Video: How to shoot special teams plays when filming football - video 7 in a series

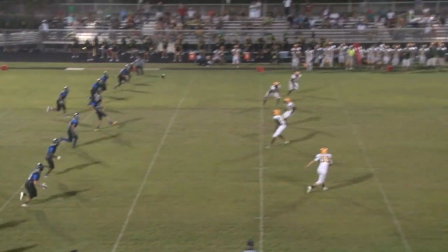[4:11]
Whether or not you know an onside kick is coming, keep your eye on the ball and be careful not to just automatically widen out or start panning to the kick returner.
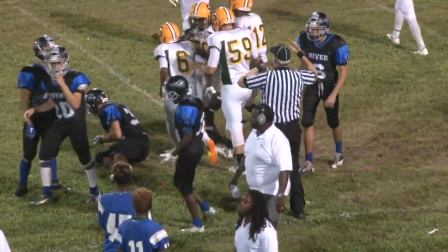[4:20]
Leave some room around the ball so we can see players closing on it, and hold long enough at the end so you can confirm who recovered. So now you have the basics for filming regular kicks and onside kicks. But one thing I want to add is not to underestimate this play and not get lazy. It still needs to be done properly, and it can be one of the most exciting plays in sports.
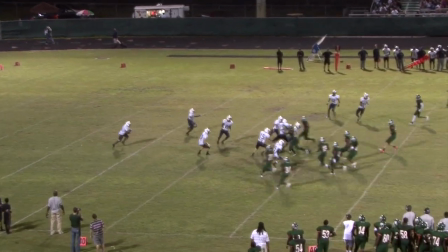[4:39]
Kickoff return for a touchdown gets the crowd amped.
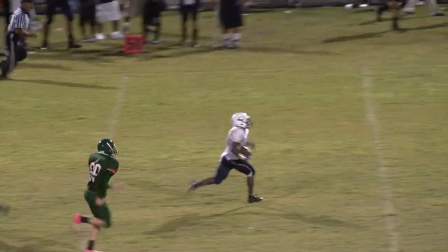[4:42]
It's a lot of fun to shoot as you get that running back and follow him down the field, and people get excited when they see these sort of highlights. So shoot it properly, and you'll have a great reward on the other side if you get a big play. Now let's move on to field goals, and we're going to include extra points in with field goals because it's basically the same thing. We're just going to refer to them all as field goals. And you may be saying to yourself, this is pretty simple. There's not really much I can learn there. But there are a few points that I definitely want to stress to you. And the first one regards the framing of the field goal.
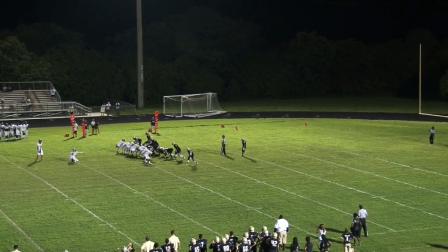[5:12]
Some people think they should always include the uprights in the shot, but when you have a 45-yard field goal, you're going to be filming half the field in order to see the kicker and the upright in the same shot. So we're going to go back to the rule that we learned several sections ago, and that rule is to see as many players as possible but not lose detail.
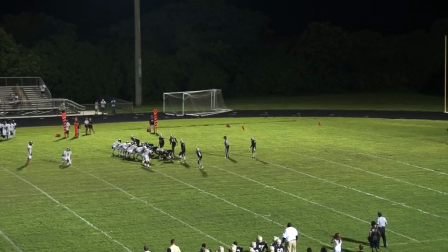[5:32]
And combining that with what we just talked about with the uprights, if we are filming a 45-yard field goal,
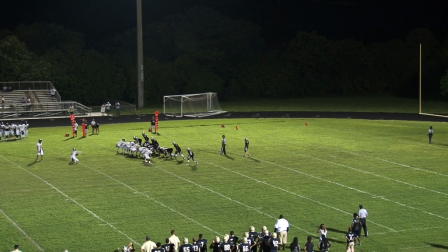[5:38]
there is no way we want to be that wide because even though we see all the players, we're not seeing them in any detail. So depending on where the kick is going from, we're going to use that to determine how to frame the shot.
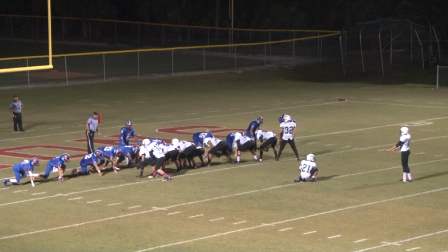[5:50]
Let's take a look. We'll start with a short kick, and even this close, you'll notice we only see a piece of the uprights. That's because our focus should and always will be the players. Get all 22 in the shot if you can, putting the leftmost player on the left and the rightmost player on the right with no dead space.
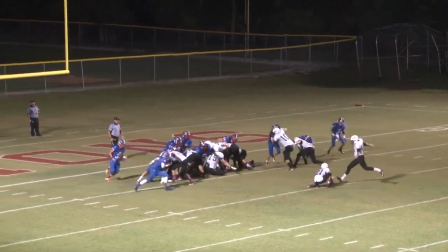[6:08]
Then we're going to anticipate the ball being kicked and move with it as we do when a quarterback throws a pass.
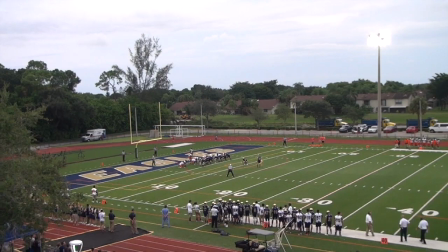[6:14]
Pretty simple. In contrast, let's look at a kick very poorly done so you can see the difference.
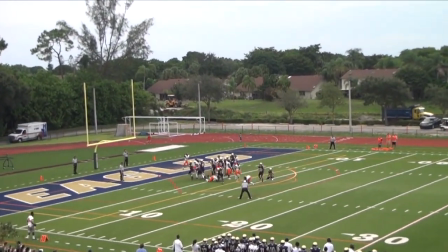[6:19]
Obviously, we're way too wide, it's unsettled when the ball is kicked, and there's no detail on the player who blocked the kick.
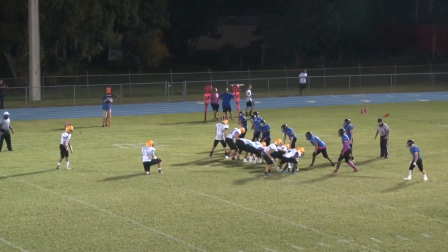[6:26]
Really no excuse for this kind of shooting at all. But again, here's how it should be done.
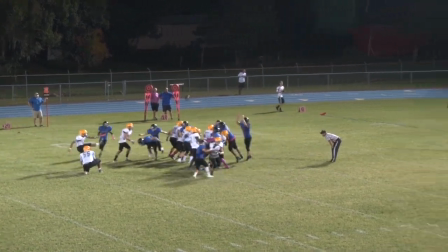[6:30]
This is framed properly, the camera moves with the ball,
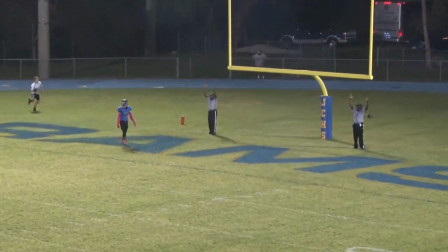[6:34]
and the camera even zooms out some so we can clearly follow where the ball goes in relation to the uprights.
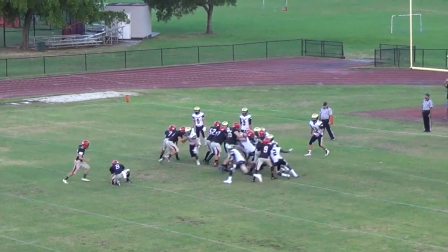[6:40]
And this is something you can do if needed. Once the ball's in the air, the players are no longer the priority.
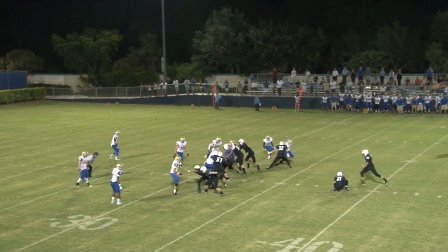[6:45]
We need to see where the ball goes. So do what you have to do to follow it. This cameraman decided to push in to see the ball up close,
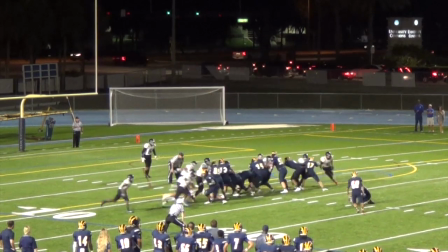[6:54]
while this one zoomed out to keep the players in the shot and see the ball going toward the uprights.
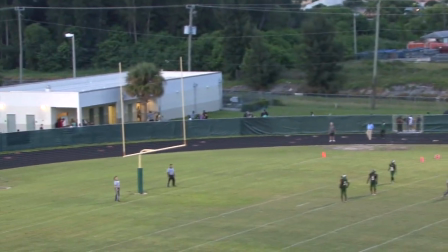[7:01]
But I like this kick. The cameraman widens out to help follow the ball, but the focus at the end of the play is the referee making the call, so he instantly pushes back in.
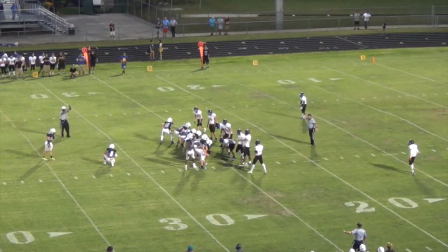[7:10]
Here's a 41-yard field goal done very well.
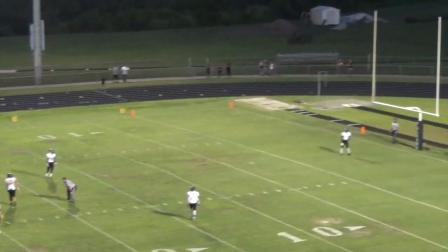[7:13]
I personally would push in on the referees at the end of this, but we did have player detail pre-snap, and the ball was followed well.
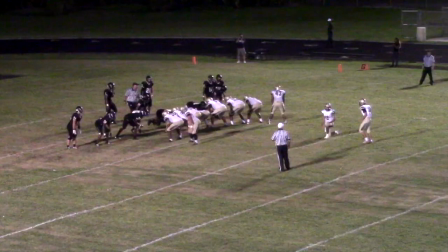[7:20]
Those are your two most important takeaways. One thing you have to be very aware of is the chance of a block.
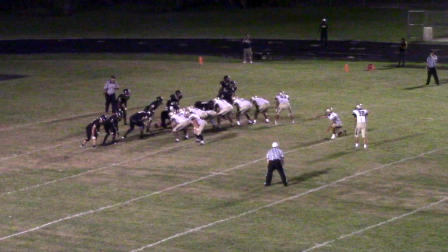[7:26]
It's one thing to start moving with the ball, but you have to be sure it actually goes somewhere.
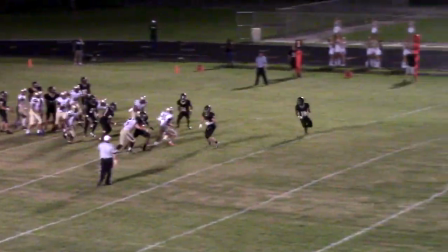[7:30]
This cameraman was doing what he was supposed to by moving when the ball was kicked, but he did notice the block and caught it quickly enough to get back to follow the action.
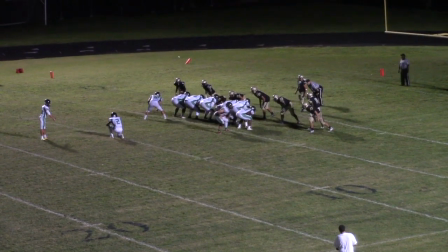[7:39]
Here's a bad snap that forces the holder to turn into a running back. Treat him like one once this happens.
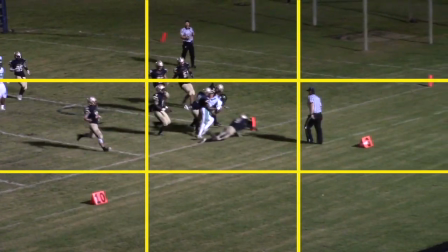[7:45]
Center him in your tic-tac-toe board and push in some if it adds more detail. You have to be ready and know how to handle any situation. And that's it. Pretty simple concepts. Just make sure you pay attention to your framing pre-snap, make a decision as to whether you should include the goalpost or not, and anticipate the ball being kicked while being prepared for it either not being kicked or being blocked.
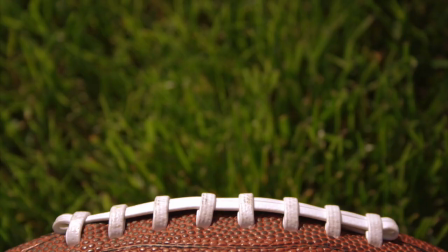[8:06]
You can handle it. I'm sure you can. Let's move on to punts now and see how we handle the final aspect of special teams. For punts, there's really only three main points I want to address. And the first one I'm going to just jump right in and talk about, and that is to pay attention to what down it is and know when a punt is taking place. I can tell you firsthand, as it's happened to me, and it's happened to almost everybody who shoots from me, there's been a game and a situation where the cameraman did not know it was fourth down,
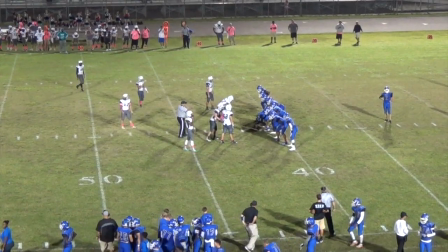[8:32]
did not know the team was punting, and framed the shot as if it were a regular run or a pass play without realizing
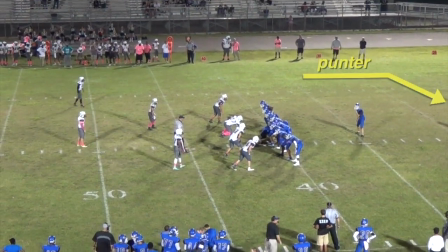[8:39]
that the punter was 10 yards behind the line of scrimmage waiting for a punt,
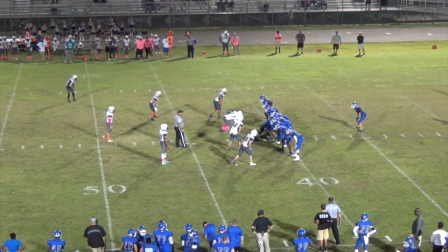[8:44]
and he wasn't included in the shot initially.
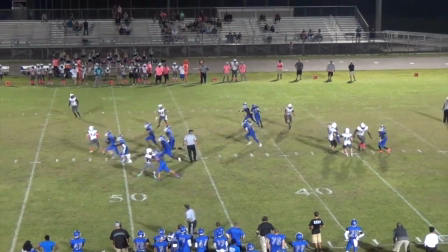[8:46]
Then the ball gets hiked, it goes off camera, and only then does the cameraman realize that this is a punt and he has to adjust. So please make sure you know what down it is, pay attention to the game so that you're ready for a punt and that you can frame it properly.
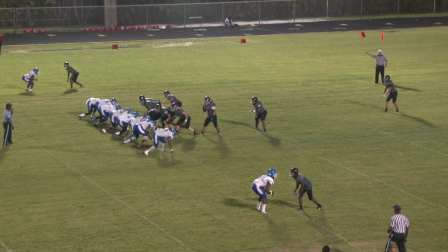[9:00]
That's really step one. For step two, we're going to say that we should not include the punt returner in the shot pre-snap. And you can see a perfect example of what I'm talking about right here. This is almost a perfect way to frame your shot pre-snap.
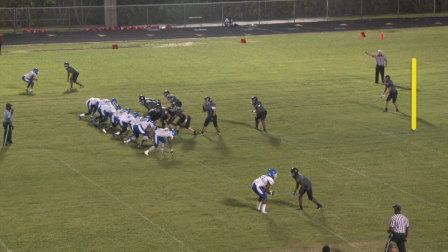[9:14]
We can see that the rightmost player, the punter, is to the edge of the right side of the screen, and the leftmost player here is on the left edge of the screen. The punt returner is actually the leftmost player, but to include him, we would have to be so wide as to be about 50 yards further away, and we would not be able to see any detail.
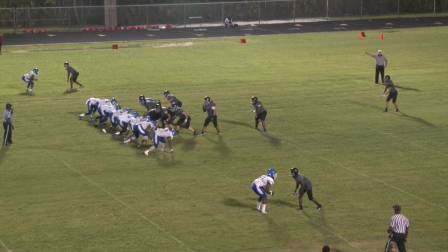[9:33]
If the kick were blocked, we really wouldn't see jersey numbers of the player who did it. So this is ideal for pre-snap framing on a punt. We do not want to include the punt returner. A better way to illustrate that would be to look at this shot.
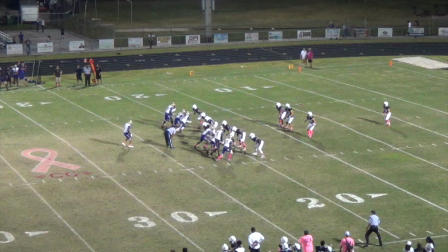[9:45]
And this is a shot where the cameraman is obviously too wide pre-snap. There's no reason why there should be 10 yards of dead space here on the left. But you can already imagine what this would look like if we did include the punt returner in the shot. We would be about 20 to 30 yards wider, and the small detail that we have here would be even smaller.
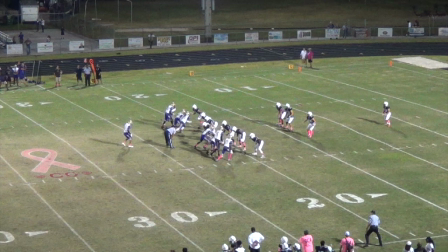[10:05]
We would not be able to see jersey numbers or anything else going on at the line of scrimmage. So this is not actually good framing beforehand, as we saw back in this shot.
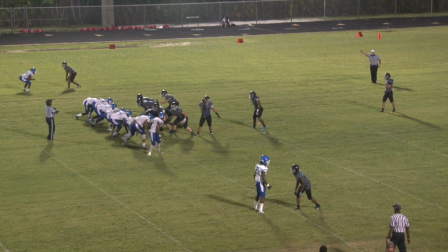[10:13]
We're going to let this shot run now to see what happens when the ball is actually kicked, because the dilemma is going to be whether you should include the ball or not to include the ball.
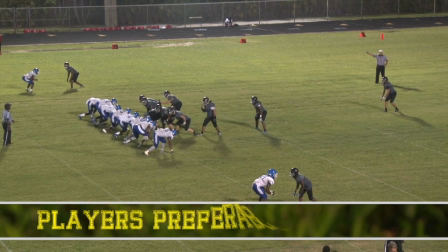[10:22]
My best advice is to make sure that you always have players in the shot.
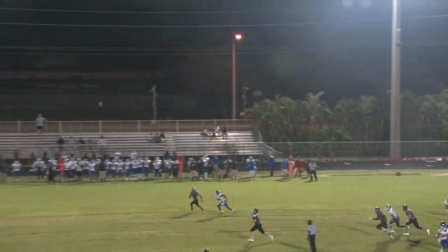[10:26]
Go a little wider as the ball's in the air, and if the ball leaves the shot, let it go in favor of the players.
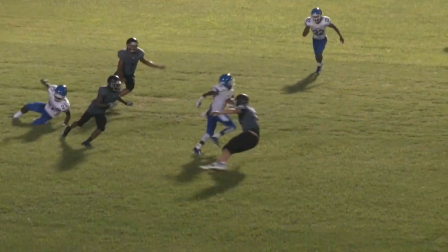[10:32]
This is similar to a passing play when we try to get to the receiver and we don't worry about the ball.
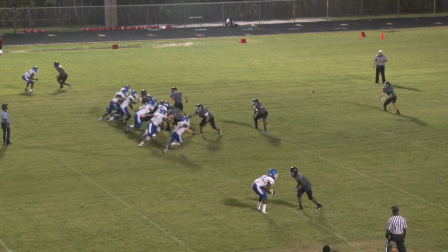[10:37]
We're going to watch this again here, and you can see that the ball starts to go high, but once the ball goes higher than the shot,
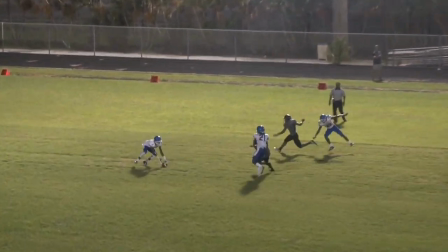[10:44]
get back down, see the players, and let's see the punt returners lining up to block and the coverage team coming down the field to try to make
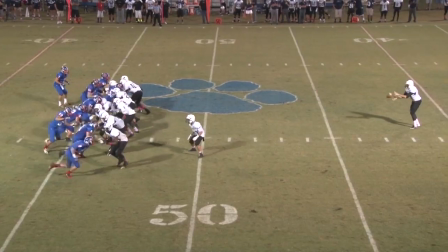[10:51]
the tackle. And you can see that happening right here. The punter kicks the ball, we begin to widen out.
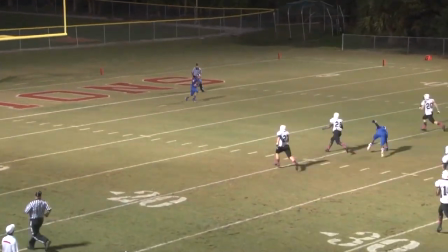[10:56]
If the ball leaves the shot, ignore it, push in only on the runner, and treat it like a running play.
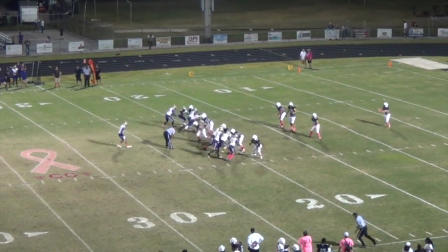[11:02]
Let's go to the second clip we saw. The ball is at a low trajectory. We can keep the ball in the shot and all the players.
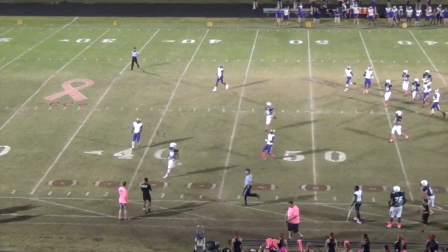[11:09]
It's a little bit of the best of both worlds, although we don't want to be that wide to begin with.
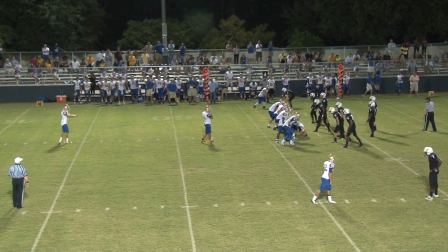[11:14]
Moving on here, I mentioned that we should always be paying attention to know when it is a punt. We should also be paying attention during the punt. Don't just expect the ball to be kicked. Here's a situation where we have a fake punt.
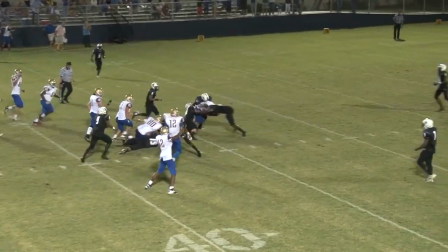[11:26]
The ball is snapped to the halfback instead, who takes off, and instantly the cameraman must treat this like a running play.
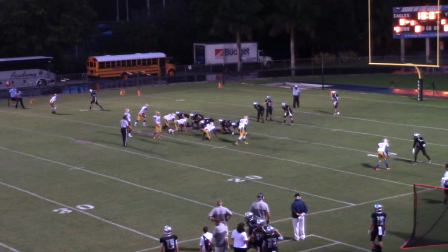[11:32]
So be prepared for that. Also be prepared for this, an errant snap. The ball, as you see, goes over the punter's head.
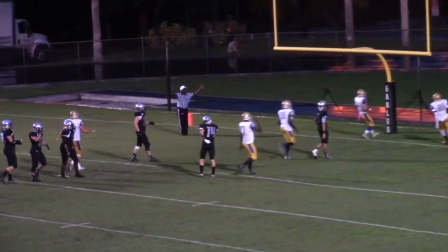[11:39]
The cameraman instantly pushes in, does the right thing here, finds the ref, and films the safety being called. And don't forget to keep rolling at the end of a punt play in the same way you keep rolling at the end of a running play.
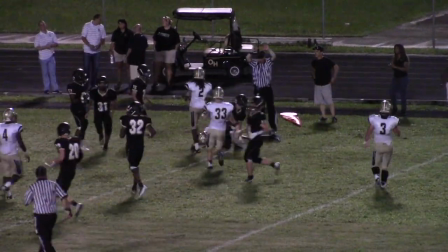[11:51]
Let the play breathe and give us time to see the jersey number of the player who made the tackle. That's pretty much it for punts, and thus that's pretty much it for our section on special teams. So we're moving on now to some of the extras, things like penalties and the scoreboard. I look forward to seeing you in that section.